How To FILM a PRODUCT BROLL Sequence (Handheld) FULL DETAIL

what's up guys hope you're doing great kobe shots here today i have yet another video for you guys this is a first of its kind on my youtube
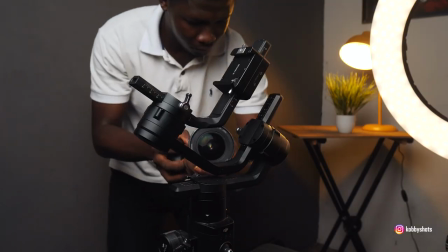channel and we are going to look at a behind the scenes of how i shoot my b-roll sequences if you follow me on instagram
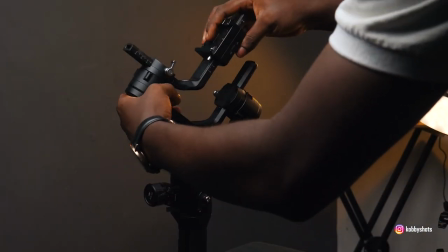at kobe shots you definitely might have come across a couple of videos of that sort today we're going to look at one of them which is the
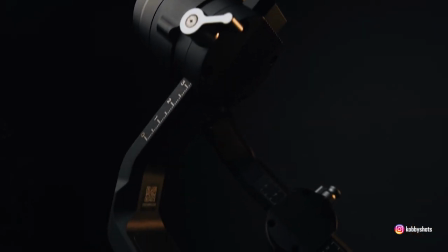dji running s b-roll sequence that i have on my page it'll take you through the angles the camera movement,
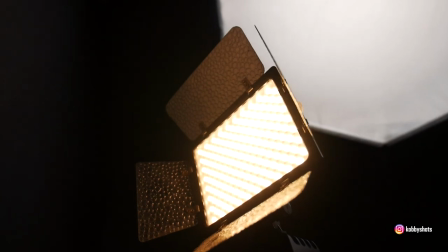the lighting and everything that you saw over there and how to get a video of that sort. So without much ado, let us head straight to the table and see how we go about a b-roll sequence of this kind.
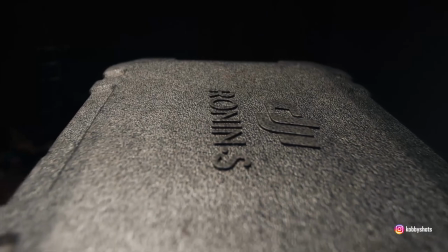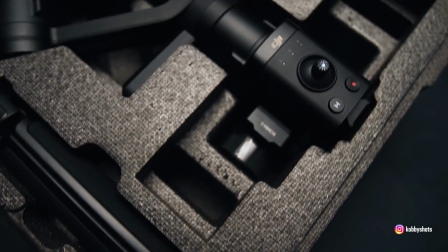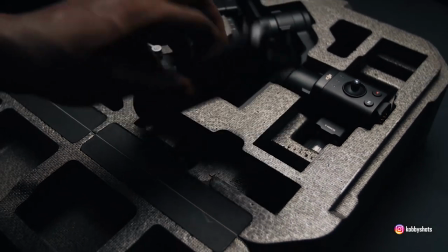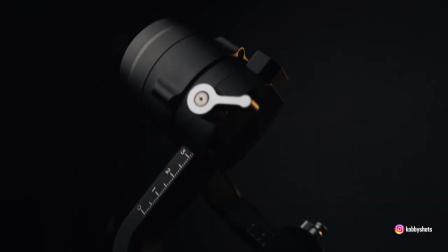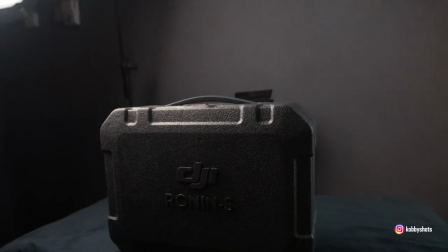Welcome guys to the setup up close. What we've got going on here are some few light setups, right,
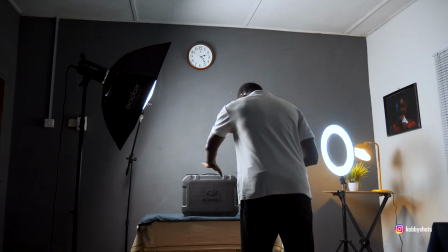that I'll take you through. but first off I'll talk about the product itself and why I've positioned it on what it's on.
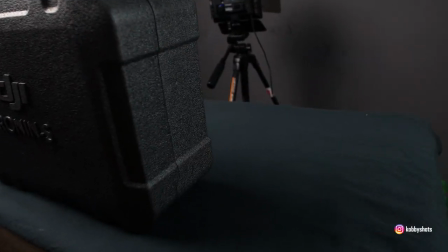It's on just this fabric. It's not totally black.
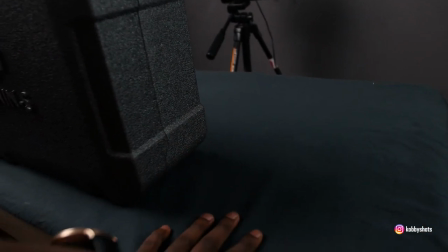I couldn't find a black fabric or surface for this shoot back.
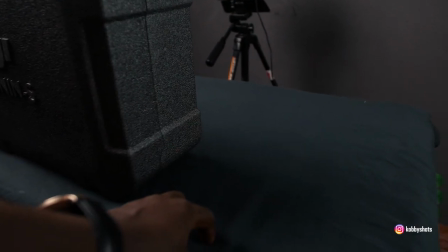I can use exposure, very soon you see what I mean.
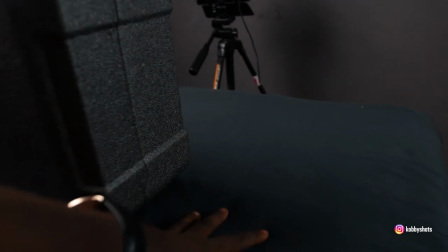I can use exposure to reduce the look or the influence of the car to make it totally dark or as dark as I can.
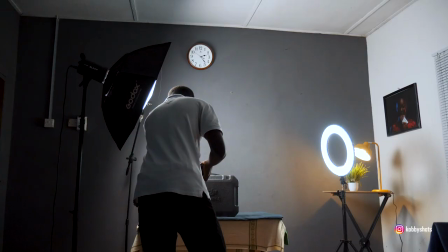and start the light setup.
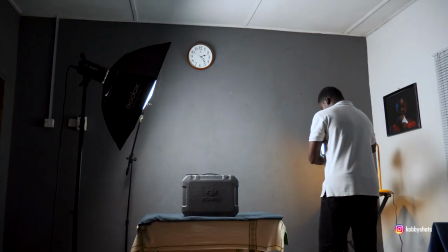I'll go to my right where I have the ring light being a kicker for this side of the product.
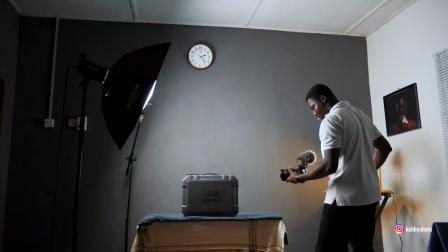Let me increase the resistance. Alright, so one thing that I'm going to notice on this side is that this light is,
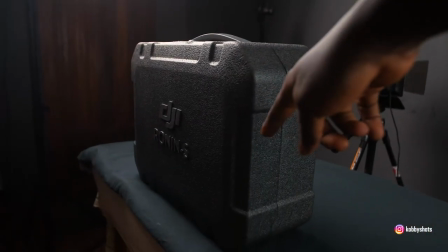the ring light is actually hitting the side of the product to ensure
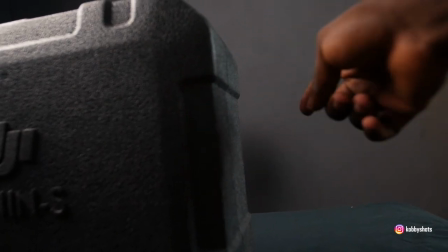that there is much separation from the background to the side.
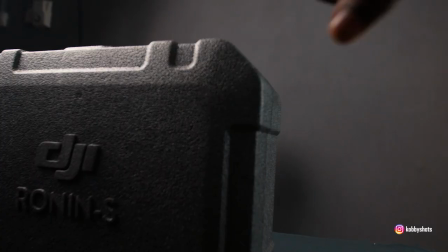You notice that the color is quite close or similar to the tone of the background.
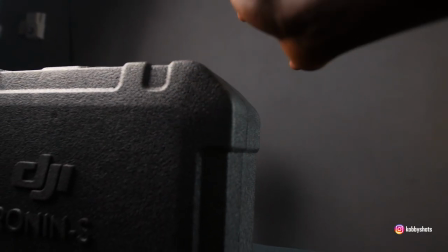The background is gray, the product is gray. So to further separate this we need a second light or
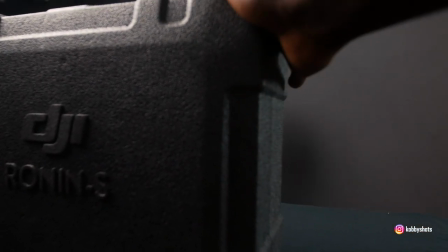another light to influence the side of the product to remove it from the background.
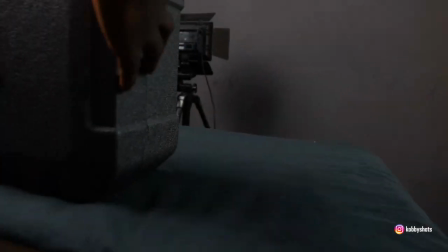The ring light that's causing that kicker over here is actually a bi-color ring light which
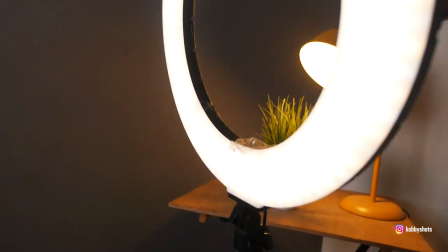essentially means I can change the temperature of the ring light to warm or cool.
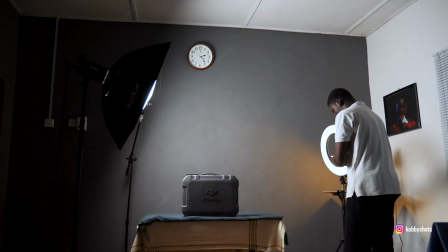So in case I need the warm tones I can switch to that.
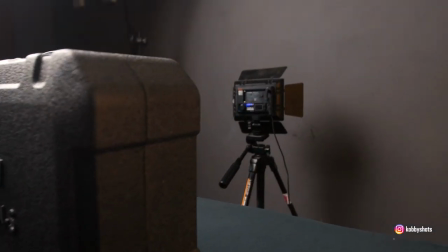You notice that I have some warm tones over here as against if i'll send it to the cool side notice that it's cool
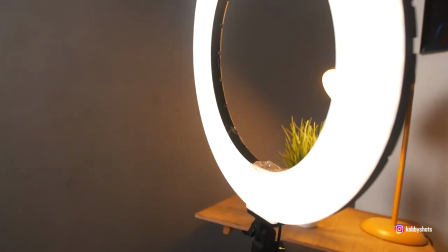all right so this is bi-color which helps you to have two temperatures at a time all right so if you are buying a ring light for the purpose of
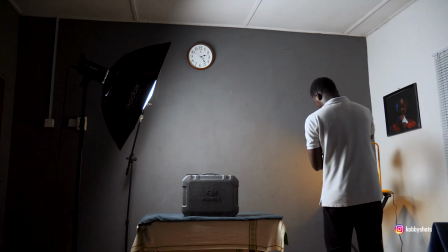lighting of this sort this can come in handy than just going for
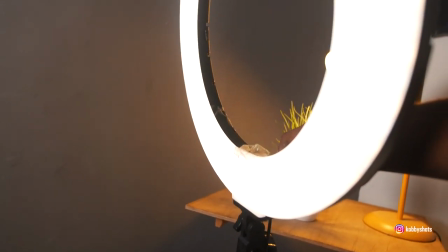one temperature of a ring light all right so i will
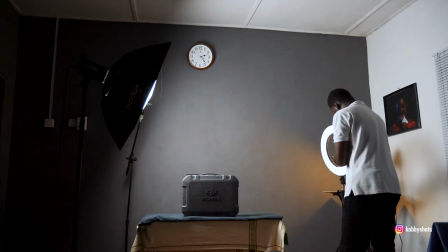stretch it back to the cool tones so that you have
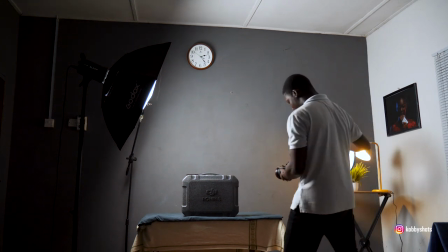a look at the setup before if you would need to change it you need to change it alright so
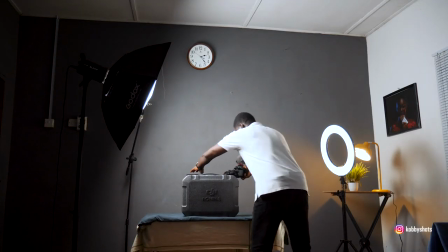let us move straight to the second lighter I have over here which
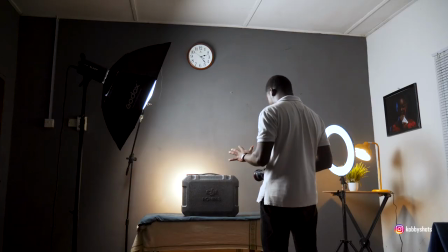is a light that's going to throw itself against the background to even further separate
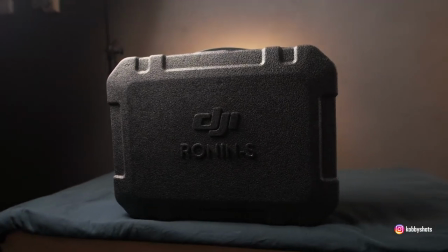the product or the subject matter of this video sequence away from the background
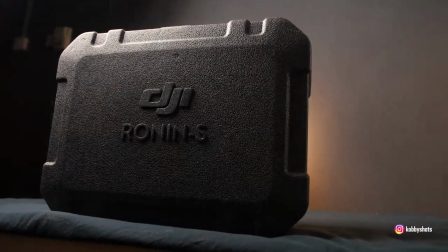so you see this light fall off peeking from behind the product you
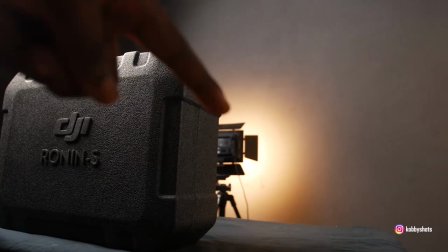notice the warm tones is actually coming from that light which ensures that the background is
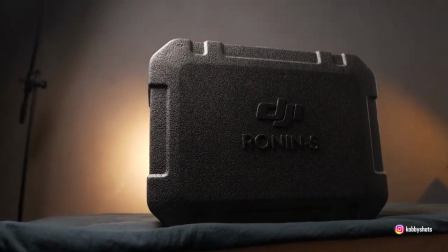pushed away or separated from the product for the key light that I'll be using is
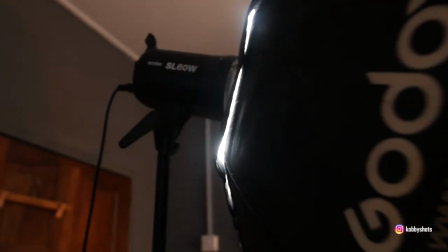the Godox SL60W which is inside a 95 cm soft box which is diffused
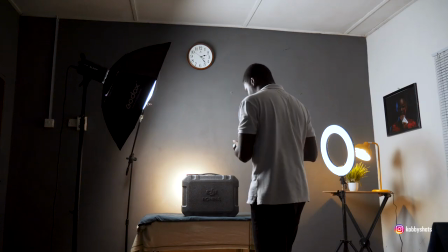to ensure that the light that I'll have hitting
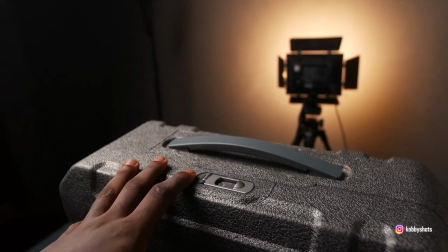the surface of the product is as soft as possible and as rapid as possible.
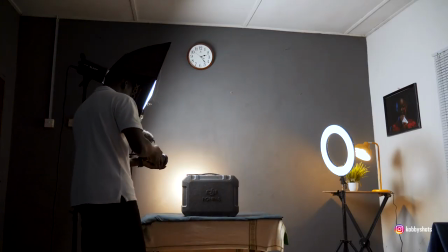So if I should position myself in this direction notice that the light is
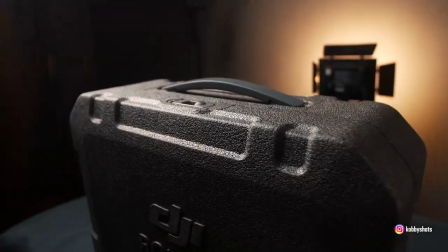very short and it becomes even better and shows a three-dimensional
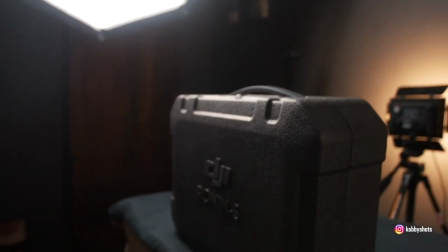look to the product if i should stand shooting towards the direction of
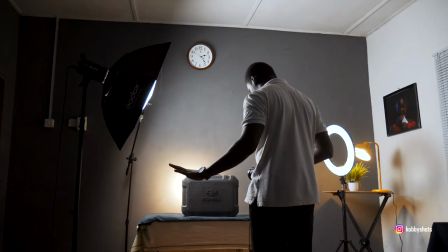the light all right so that's the setup that i have over here so you start
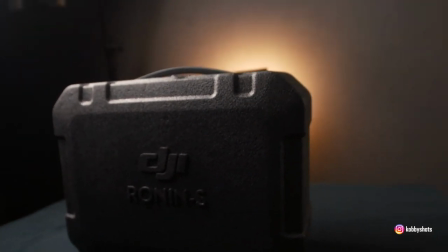shooting the b-roll sequence in just a bit and i'll turn off the lights
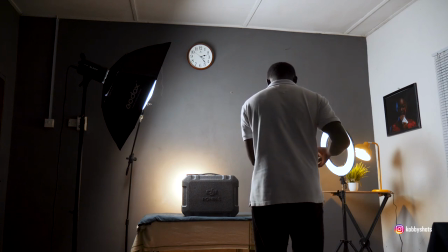to make sure that i have everything from the ground zero so you see me through all the processes
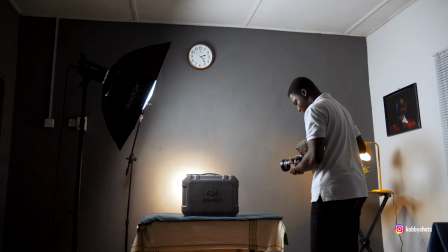to the very end all right so let's cut our lights so
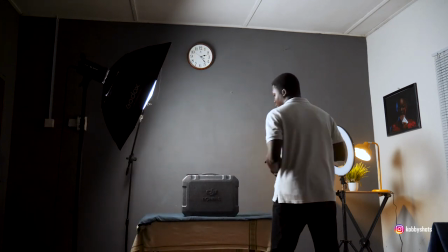the key light is going to
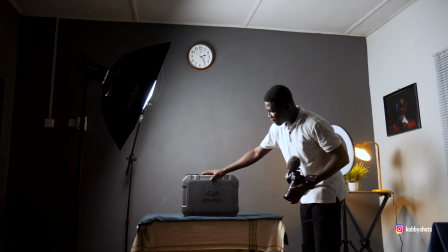give us a nice wrapping effect around the product okay over here so what's
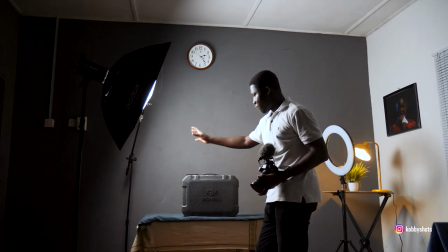the light is going to do is that it's going to shine from the opposite direction from where I was shooting
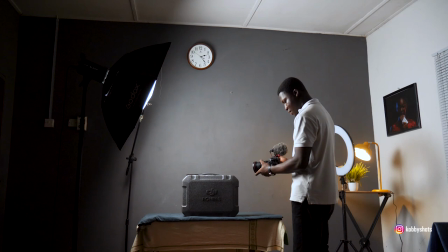the B-roll sequence so that I can create some wrapping effect in a
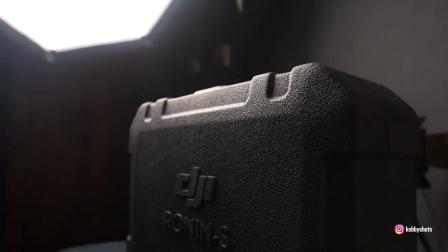three-dimensional look to the surface or to the object itself right
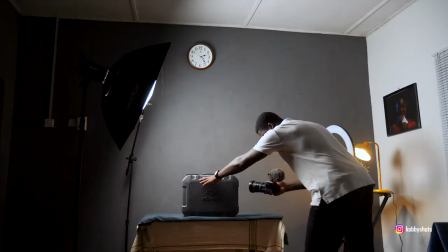so if you see you notice that the light fall off creates contrasts
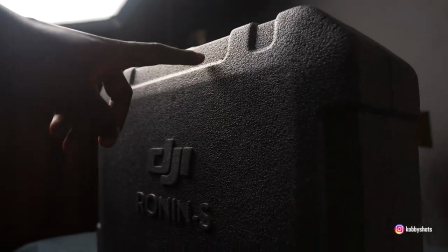you create some shadows in those shadows over here creates highlights over here there's some
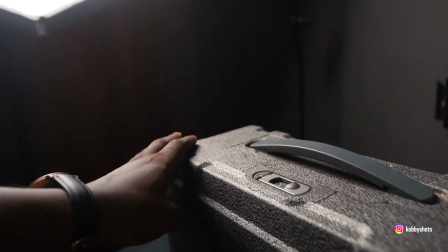highlights over here and on top of the product itself so what you notice is
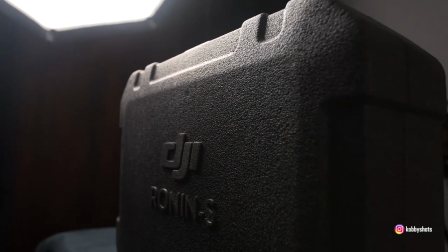that the light fall off gives it a feel of three-dimensional
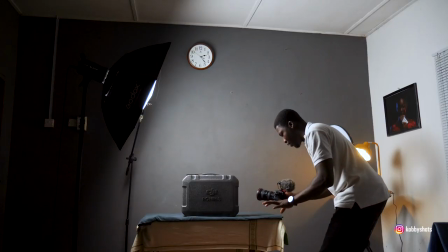look so I can appreciate the beauty of all the depth that you see on the product.
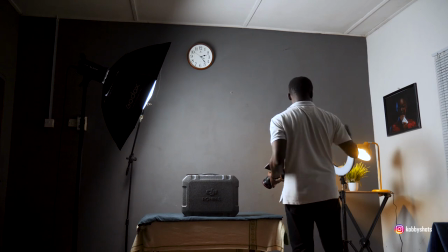Alright so the next light that I'll turn on will be this which is the kicker.
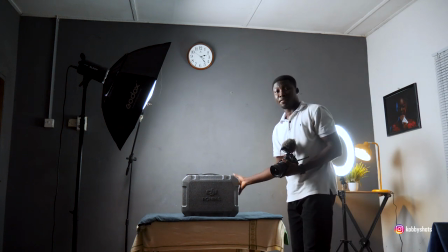Alright to create the kicker as I may have said before to create a kicker on
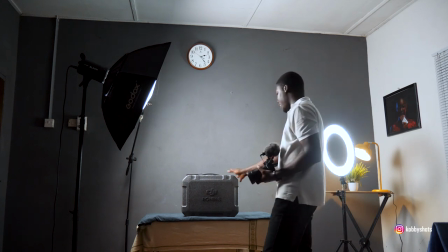this side for us to appreciate a nice impression of the product from the background.
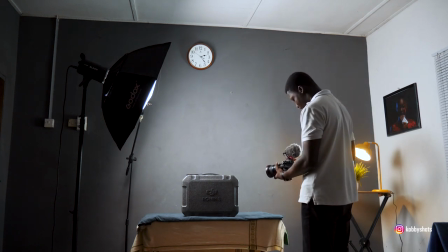So I'll switch quickly to my G7.
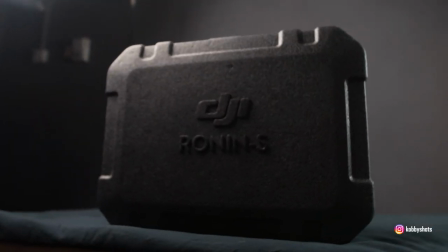So you notice how this kicker influences the product on this side.
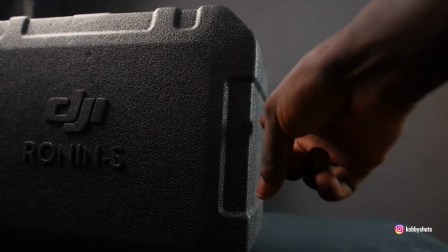So you notice that there is a very nice separation if I should stand this way.
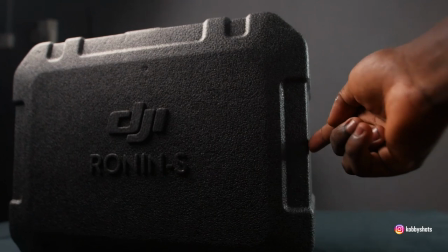See the strong lines creating a very nice effect over here to separate it from the background.
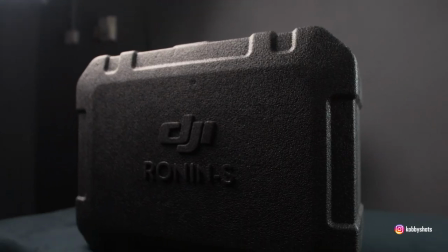So you can always have a clicker to influence and to increase the depth you can create in your scene.